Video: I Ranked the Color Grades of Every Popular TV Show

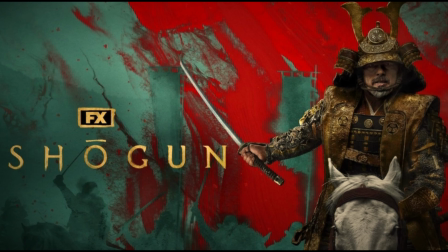All right, moving on to Shogun, and I just did a full video
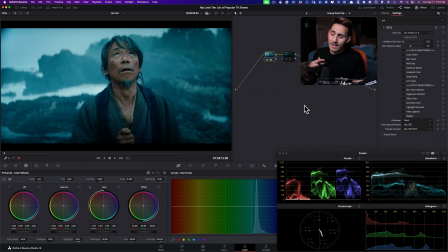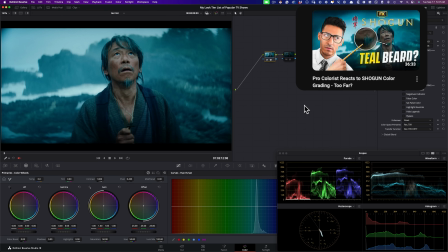recreating some looks from Shogun and breaking down the grade of Shogun. So if you want to check out that video, the link should be in the description.
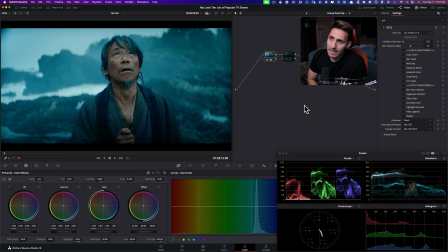Yes, I do like it. It's very stylized. It serves the story.
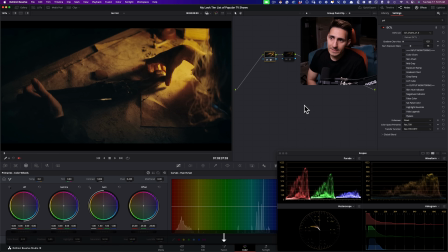But now that I see it next to some of the heavy hitters that we have here, I'm just going to have to be honest.
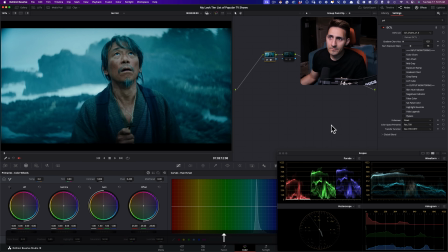Like, let's just go through it, right? So this shot, amazing. This one, not so much.
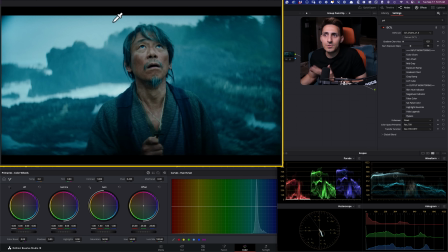It's okay, but I feel like it's just too much on the nose. Like there's just too much imperfections that are happening that are just borderline distracting, okay?
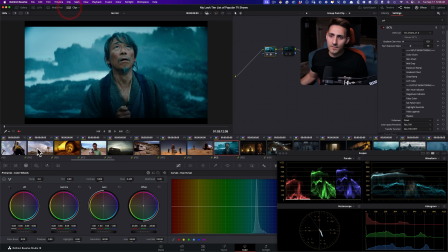Because what we learned from looking at a masterclass,
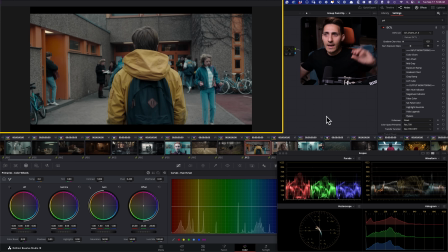which is this right here, that you can have a very clean, very crisp, absolutely gorgeous piece of footage. And mind you, this is a sci-fi and it's a time traveling piece.
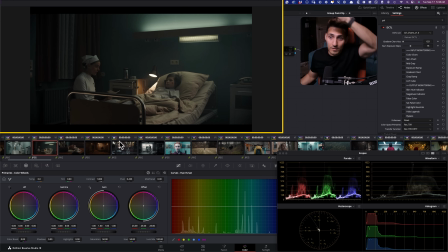So you're going from like literally all over the place, right? So like this is done in the past and I don't want to ruin the show for you.
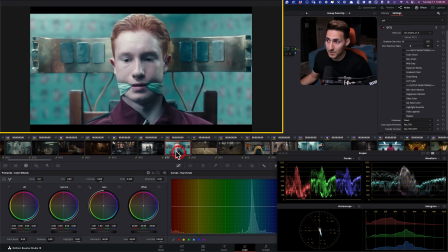And then some things are in the present and then some things are in the future. So we're like jumping around all over the place.
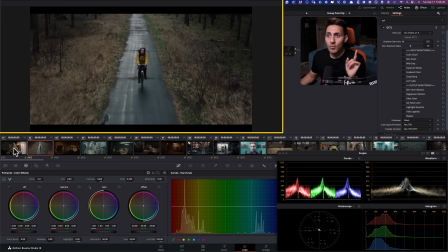But even then, it's just done in a way that one, when you're watching it, it's really easy to pick up on those cues and just know by the color palettes chosen that which era you're in. But at the same time, it is so easy on the eyes and it just doesn't have to rely on these crazy, crazy,
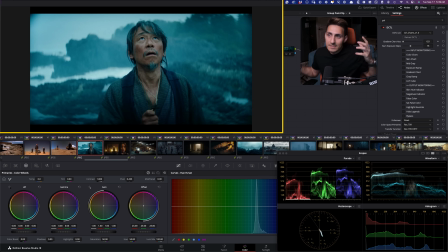crazy memeable gimmicks to like sell you that, oh my God, look what we're trying to create and this is the new hot thing.
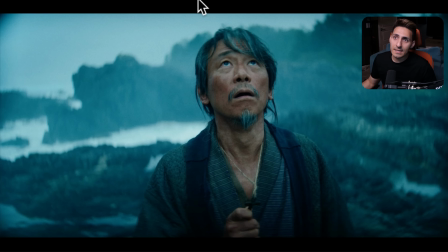I'm all for it. I like extreme stuff, but I'm just going to keep it real here because this is my tier list. And, this sort of like super heavy vignette that I see here, I can't unsee it, right?
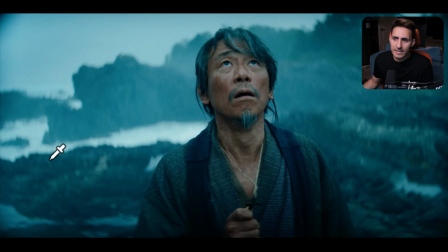Like, and then this like the lens distortion that's happening here, anamorphic thing that they got going on.
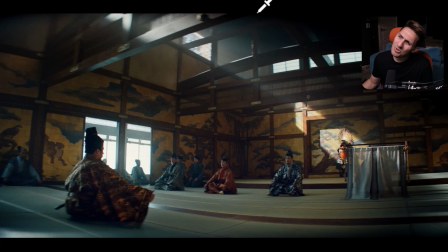Same thing here. It's like the vignette is so extreme. I just remember watching it and my eye went right there. Obviously, my curse is that I'm a colorist, so I'm going to be picking out these things. But it was just a bit too on the nose for me.
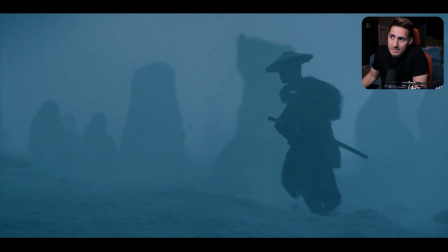And, this was gorgeous. Like this shot, like probably one of my favorite sequences. Like this was just like such a, I don't know, like, otherworldly sort of like look.
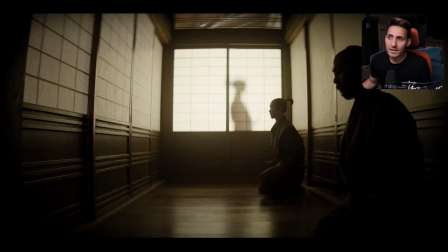It's like a painterly thing going on. And that's very cool. But this, again, not so much. I'm just not the biggest fan of like them sticking with this like aesthetic.
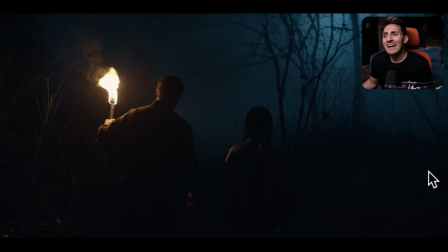And obviously it's an aesthetic, but I think it's not my cup of tea.
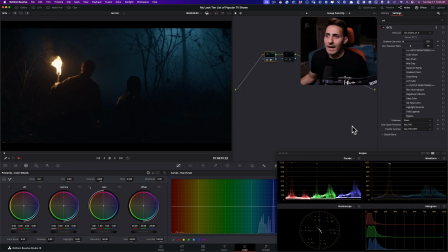Let's just put it that way. And for that reason, let's just go ahead and rate this.
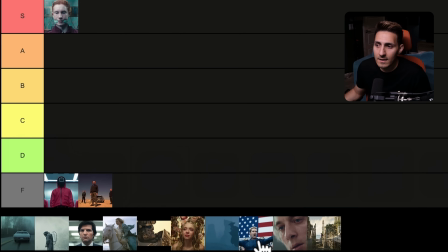So I'm going to take Shogun and I'm going to
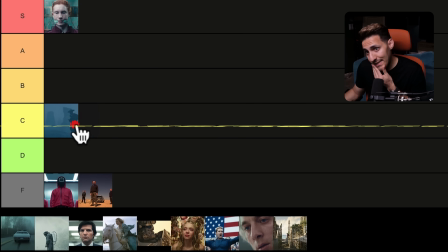put it here. So C is not bad. C is basically like kind of following the trend, the new thing, doesn't necessarily age really well.
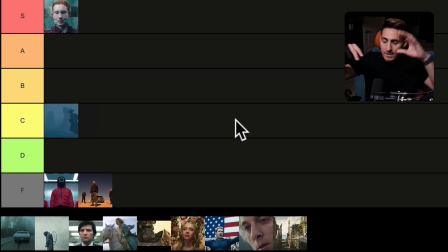So that's where I would put C. So let's just kind of, go through these tiers, how they're set up. So this is obviously untouchable God tier category. A is going to be like, just perfection, as good as it can get, but it doesn't have like that last X factor that just like blows your freaking mind.
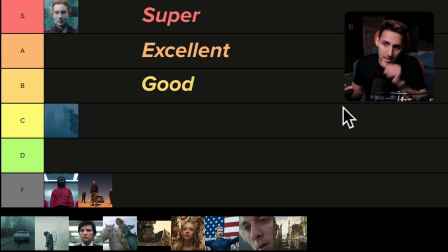B is like, obviously for me, it's going to be above average, just like, still like really good. And then C is going to be like, they did the thing. They heard the assignment and they passed the assignment, right? But not with flying colors. And then D is just going to be, they could have done better.
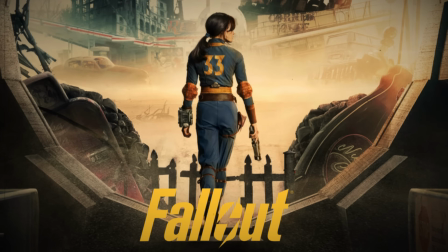And then F is just like, okay, this doesn't work. All right, moving on to Fallout, and what an amazing show.
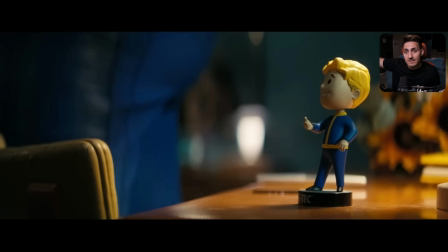It just lived up to the hype and then some. If you haven't seen it, it's a must watch. Good on every single level, including the color. Because look at this.